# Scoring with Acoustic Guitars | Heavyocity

Hey all, this is Luis from Heaviosity. Today I want to show you a little bit of why I think acoustic guitars are such great instruments to create a film scoring cue. I'll be using our brand new products scoring acoustic guitars to craft the musical score to a very short film footage.
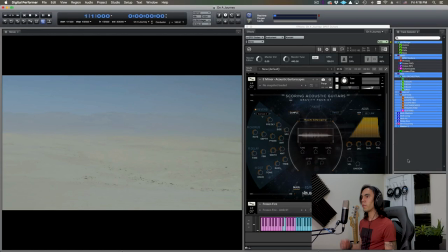So let's get started. Alright, so let's begin by taking a listen to the cue. Here we go.
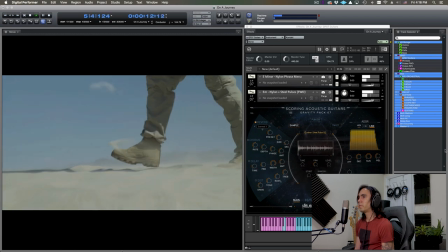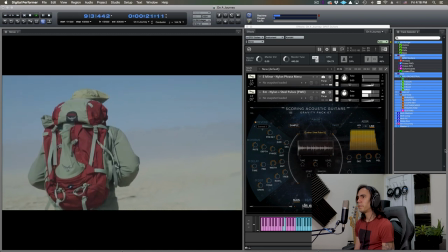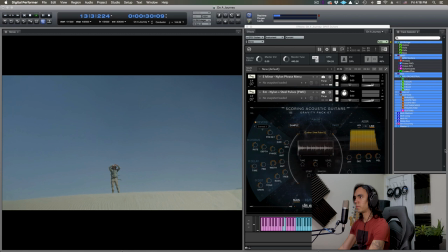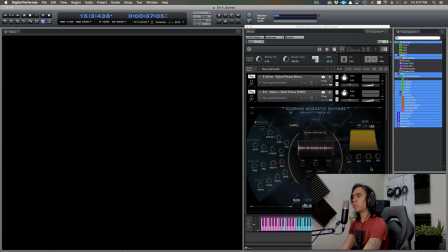As you can see it's a very short simple cue but I think that has
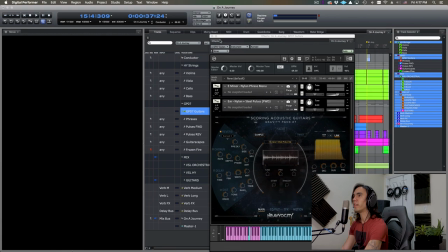a lot of potential for like really effective and really powerful storytelling through music.
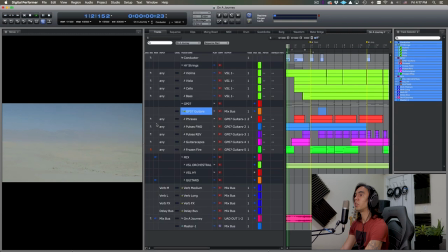Let's just view it without the music. As you can see, it's a vast landscape, the desert, the man standing still, he begins to walk. As he moves forward, the camera editing becomes a little faster, you get the close-up of the legs walking,
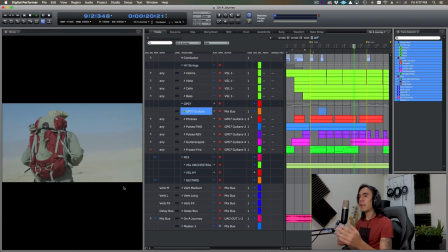you have this sense of like moving forward. and then at this point he stops walking he turns
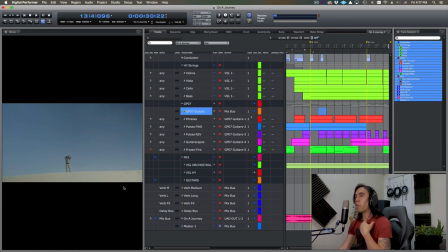around looks onward end of cue for me this is a journey and I think like acoustic guitars are really good to reflect on on particular journeys it might have to do with where I come from it might have to do it's one of my
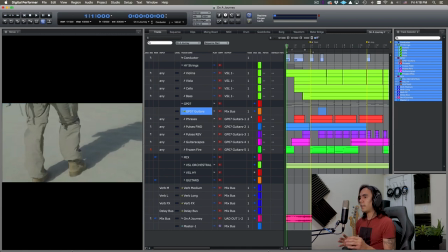it's the instrument one of the instruments I've played the most but I think the acoustic guitars they can place you at a place they can also help us interstitial or like evoke a genre but for me they're really good at evoking a certain feeling there's a yearning there's sort of like this very emotional
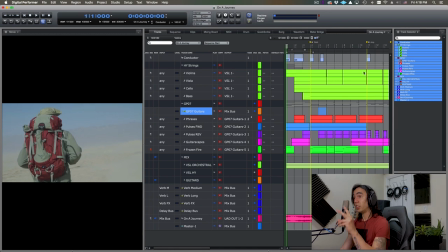power to it and the second thing that I thought about when creating this cue is the rhythm there's there's this rhythm that is not like entirely like tension or thrilling it's sort of like when
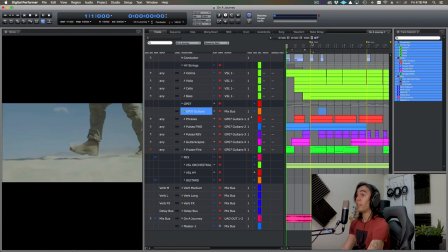you're on a journey right there's a rhythm to that pace there's a pace to the rhythm whatever that even means so the first thing I use with our brand new product scoring acoustic
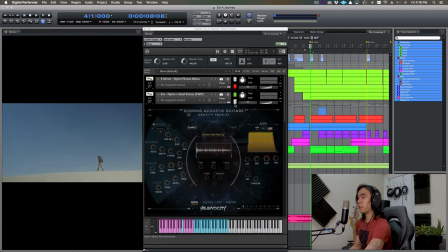guitars the backbone of the piece would be the nylon
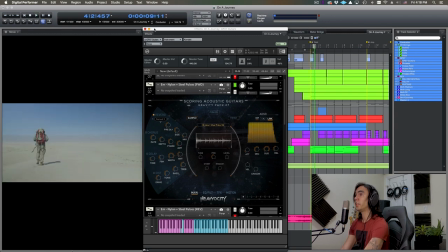and steel pulses this guy's over here let's just play them on the left you'll hear the steel pulse O2 on the right you're hearing a nylon
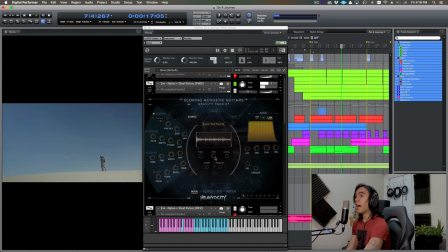pulse this is all coming from the same NKI and I just pan them one to the left and one to the right.
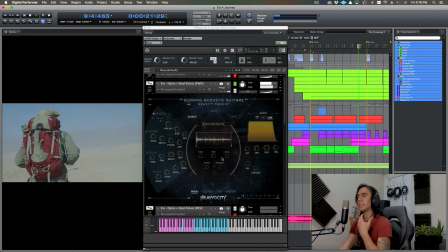What I like about this is like the steel string, it being punchy,
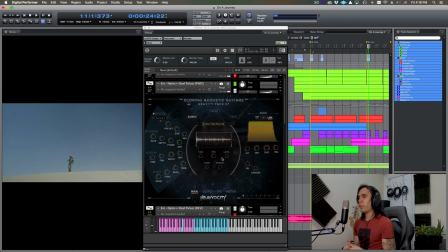it has that capacity of like feeling very like there's there's a rhythm there's like the weight of the of the feet landing onto the sand and then the nylon is the one that's carrying this emotion it has these subtle changes of harmony that I find like very very like
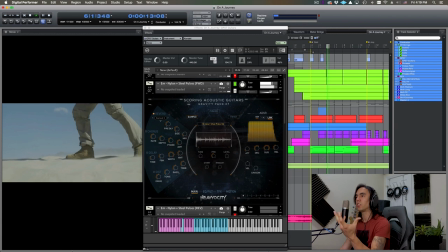very exciting in a way that I it's hard to describe there's like an uncanniness to it. Another point that I use the loops is at the beginning just as an introduction. This one has this very nice tremolo and as you can see it helps us lead into this.
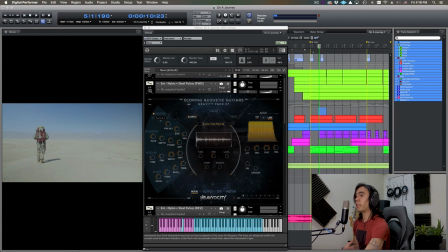Talking about leading that's one of the things that I think is really cool about this instrument is there's a whole lot of like reverses and I used a bunch of them for this piece.
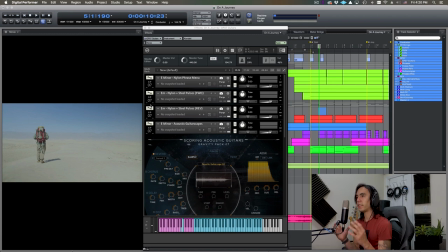Something that I like to keep in mind is when I'm scoring is keeping a consistent color palette so using reverses that are also that can also come from nylon and steel string acoustic guitars makes everything just sort of feel like it comes from the same organic place.
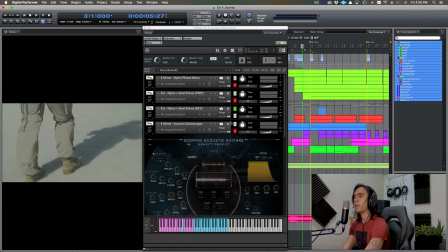So the reverses they first show up here as you can see that one leads into the beginning of the of the walk, but then it also, I'm using this particular one, show you,
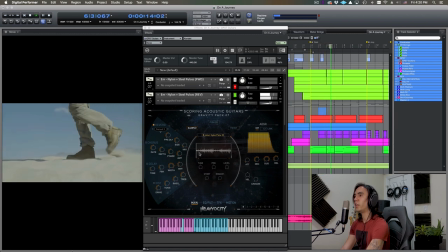which is the beginning of this guy, it's on a loop, sort of like, it ends up becoming a very cool ostinato that plays really nicely with the other loop.
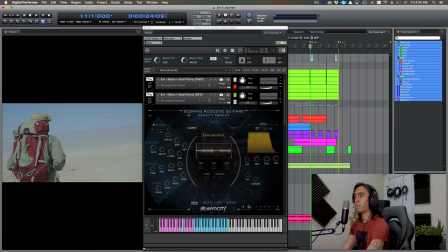And then at the end, from the same menu of reverse pulses,
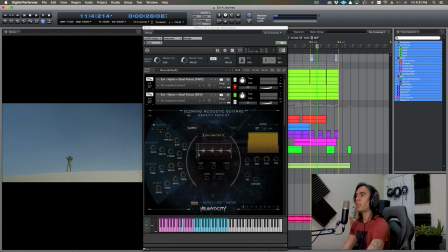by changing the start time and playing with the ADSR you can control like how big a swell
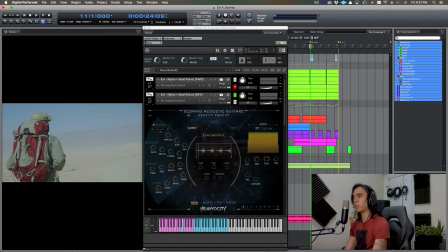can be and you can also like find combinations that give you like a slight chord progression
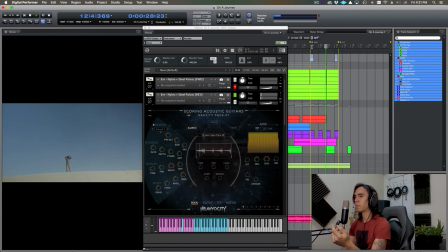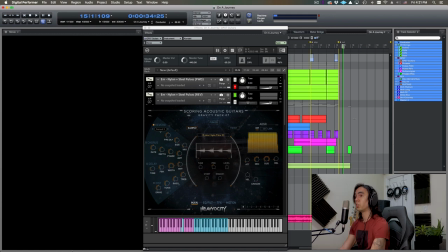and that one is very easy to time since everything's tempo synced it's about like making sure your DAW is hitting the the right spot which for me for this particular
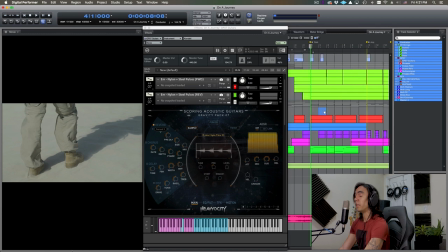piece is when he starts walking when he stops walking and when the piece ends very simple but very rich in like storytelling next thing also with the reverses it's the the phrases phrases
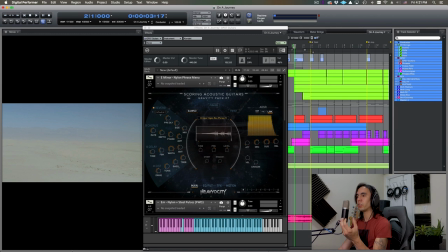when reversed they have they're really good as motifs and they are also like more subtle than actually playing a melodic line that might take too much space in terms of like the composition that
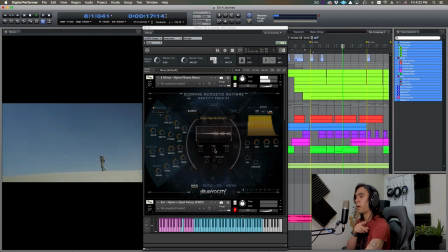one's coming from the left side as you can see I'm also panning in the instrument and
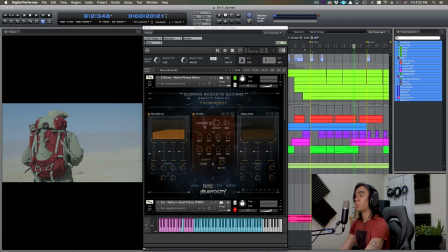the other thing I'm doing with this guys I'm using the EQ filter page to put a little, well not a little, a quite strong high pass
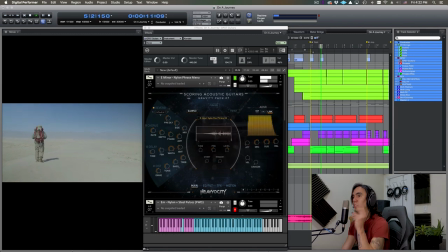which allows for two things.
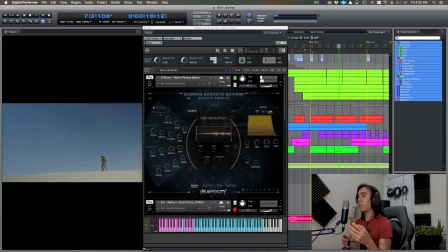First it sits very nicely in the mix and second it makes everything feel like a little more far away so it gives more dimension,
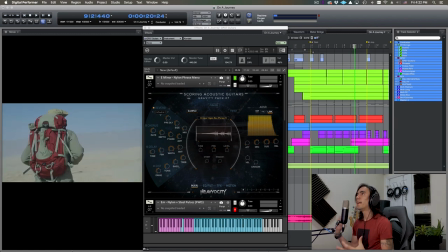more width to the piece. And then at the end using this same instrument, I use a phrase, an actual phrase, which for me I feel it's a really good way of like leading into like the next section
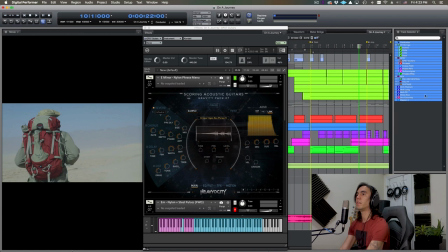but in a way that makes you realize oh something's gonna happen so basically if we come from that previous one
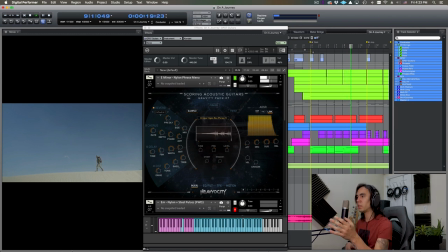you have like that first call then this response he starts walking you see the camera shot changes and that one like it lands and helps you fall into that final moment in which the character stands
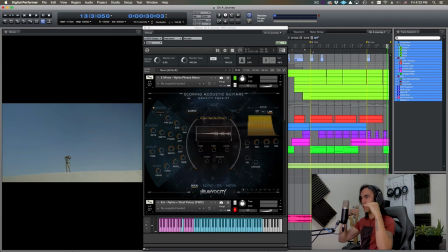looks into the vastness and it's like okay my journey has not ended it pretty much has just begun so for me that's like the big moment that i want to hit and the other stuff
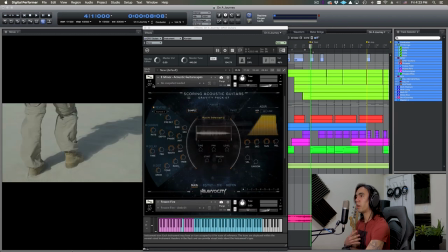that that is really useful uh from this product um and for my acoustic guitars in general there is a very specific color not only to the actual sounds but also to the performances like tremolos and harmonics
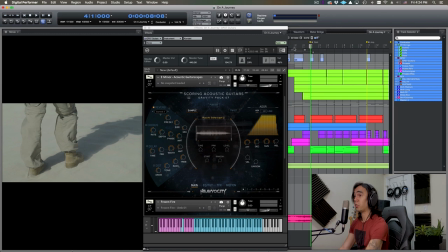and at Heaviosity we created these acoustic guitarscapes that sound like pretty, pretty cool, that mangle all of this information to create
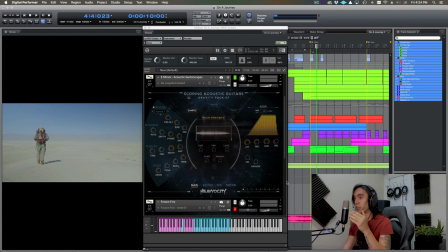so again, just like with the reverses it's leading us into something happening,
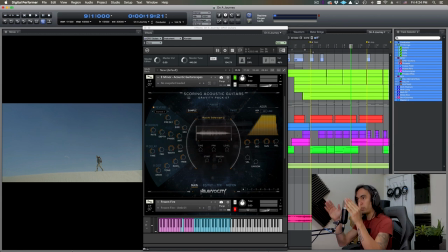and at the end you can stack them together pan them in the engine and then you very quickly